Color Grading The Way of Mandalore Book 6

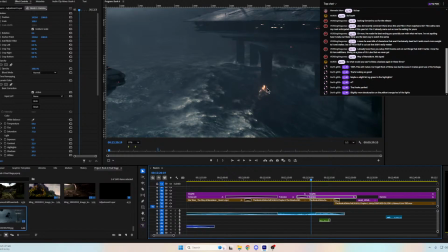But like the whites, the foam of the waves is a lot more visible against the poles, so you don't just get these blobs.
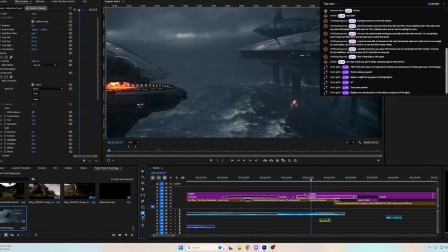And then like the slave one itself,
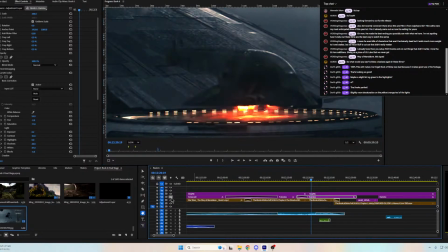you can just see a lot more of the details of it now. So I think we're good on Camino.
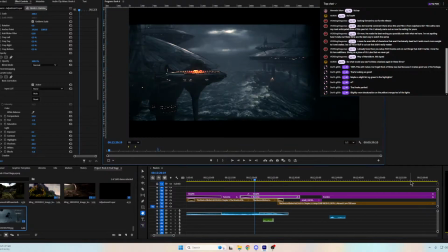Yeah, I don't know why the lights are coming across as like very orange.
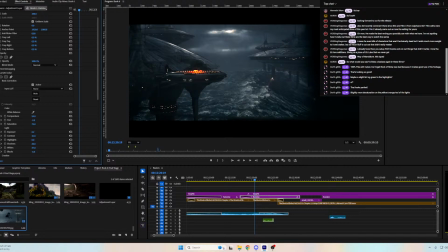I could just, oops. I don't know why they're that much. I almost want to make just like a mask there only for that section.
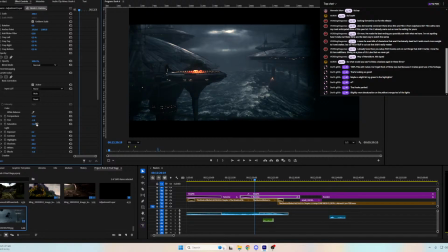Because like I like the rest of the scene about here. How much does this ship move? A mask would not be too hard, I don't think.
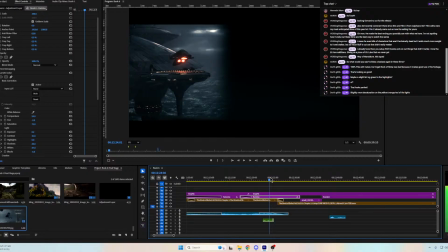I think that's fine. I pulled it down 5 from my previous one.
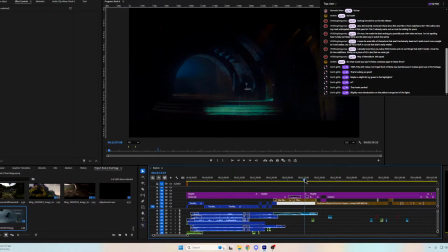It's a dream also, so things are gonna, like a lot of things have weird colors just in general.
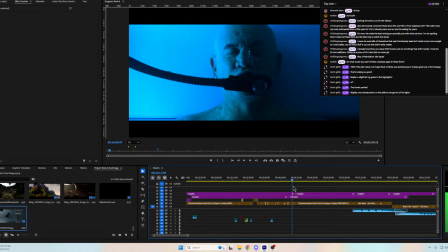This is the wrong color grade on that.
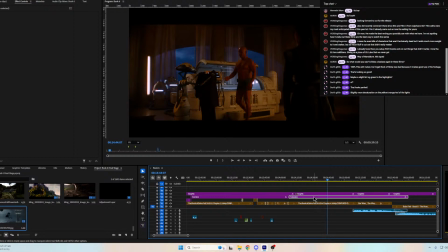Okay. Yeah, like that's way too red. I don't think this was the original Tatooine one I had. Just kind of sad. But Bo was looking cooked right there, so I gotta fix that later. Let's skim through the rest of this dream.
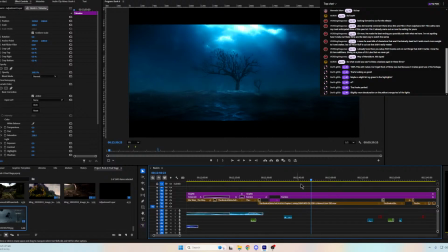Cause like what do I color grade this? You know, like this is a mix of Tatooine and Camino.
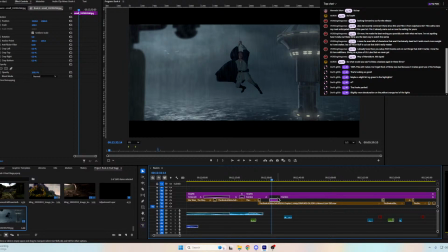It's got my freaking Obi-Wan hanging. What if I just like left that in the final release? Like what the heck?
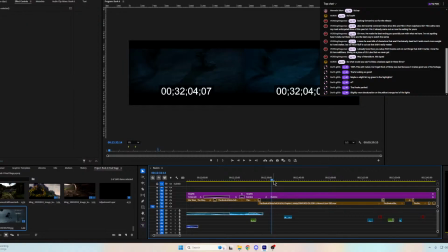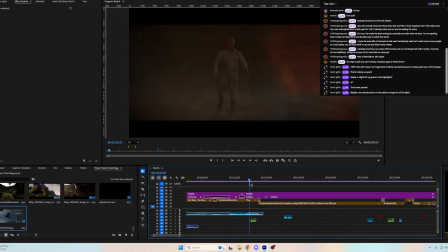Okay, so we fade out of there. Oh, he's tripping balls.
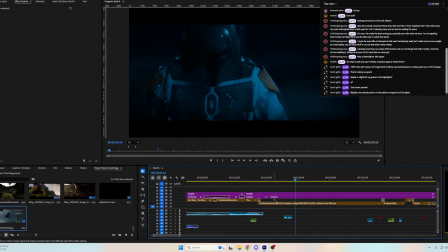I want to see like my color grading on this versus what theirs was. Just very dark. I mean, this just lets you see it a little better, which is fine.
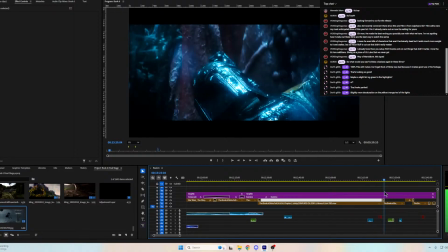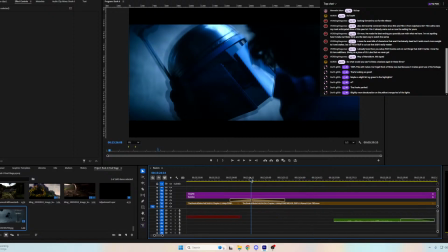I added that little helmet thing there.
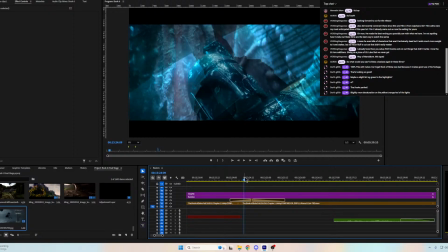Come on.
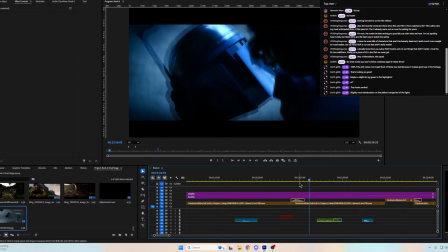It's lagging so bad. I need RAM. Man, I would love this. I need to find... I want these voice lines back. I think they were lines from...
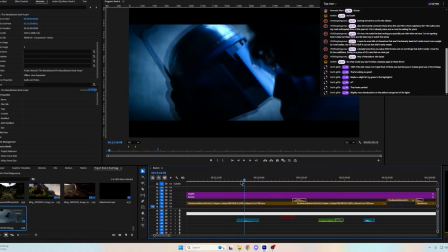They're like from other characters. Let me listen to this and hear which ones are in there and see if I can remember.
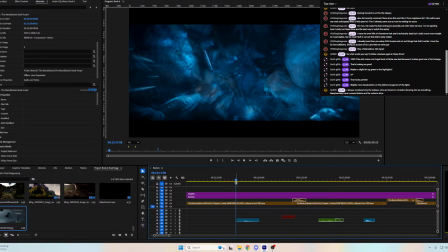Go.
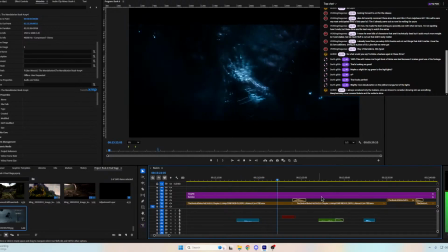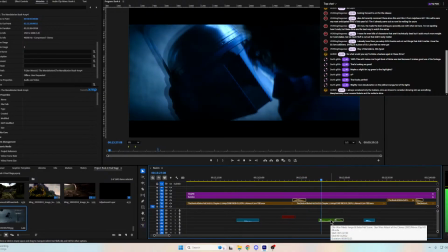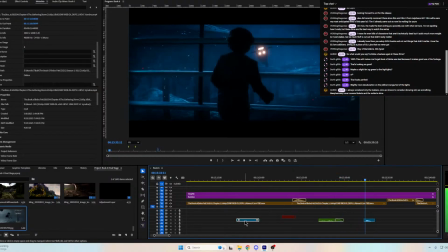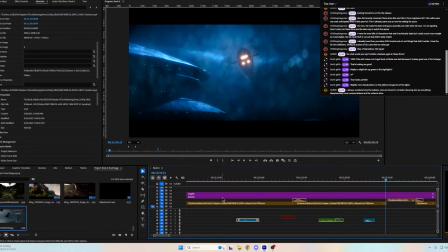Those are too hard to hear.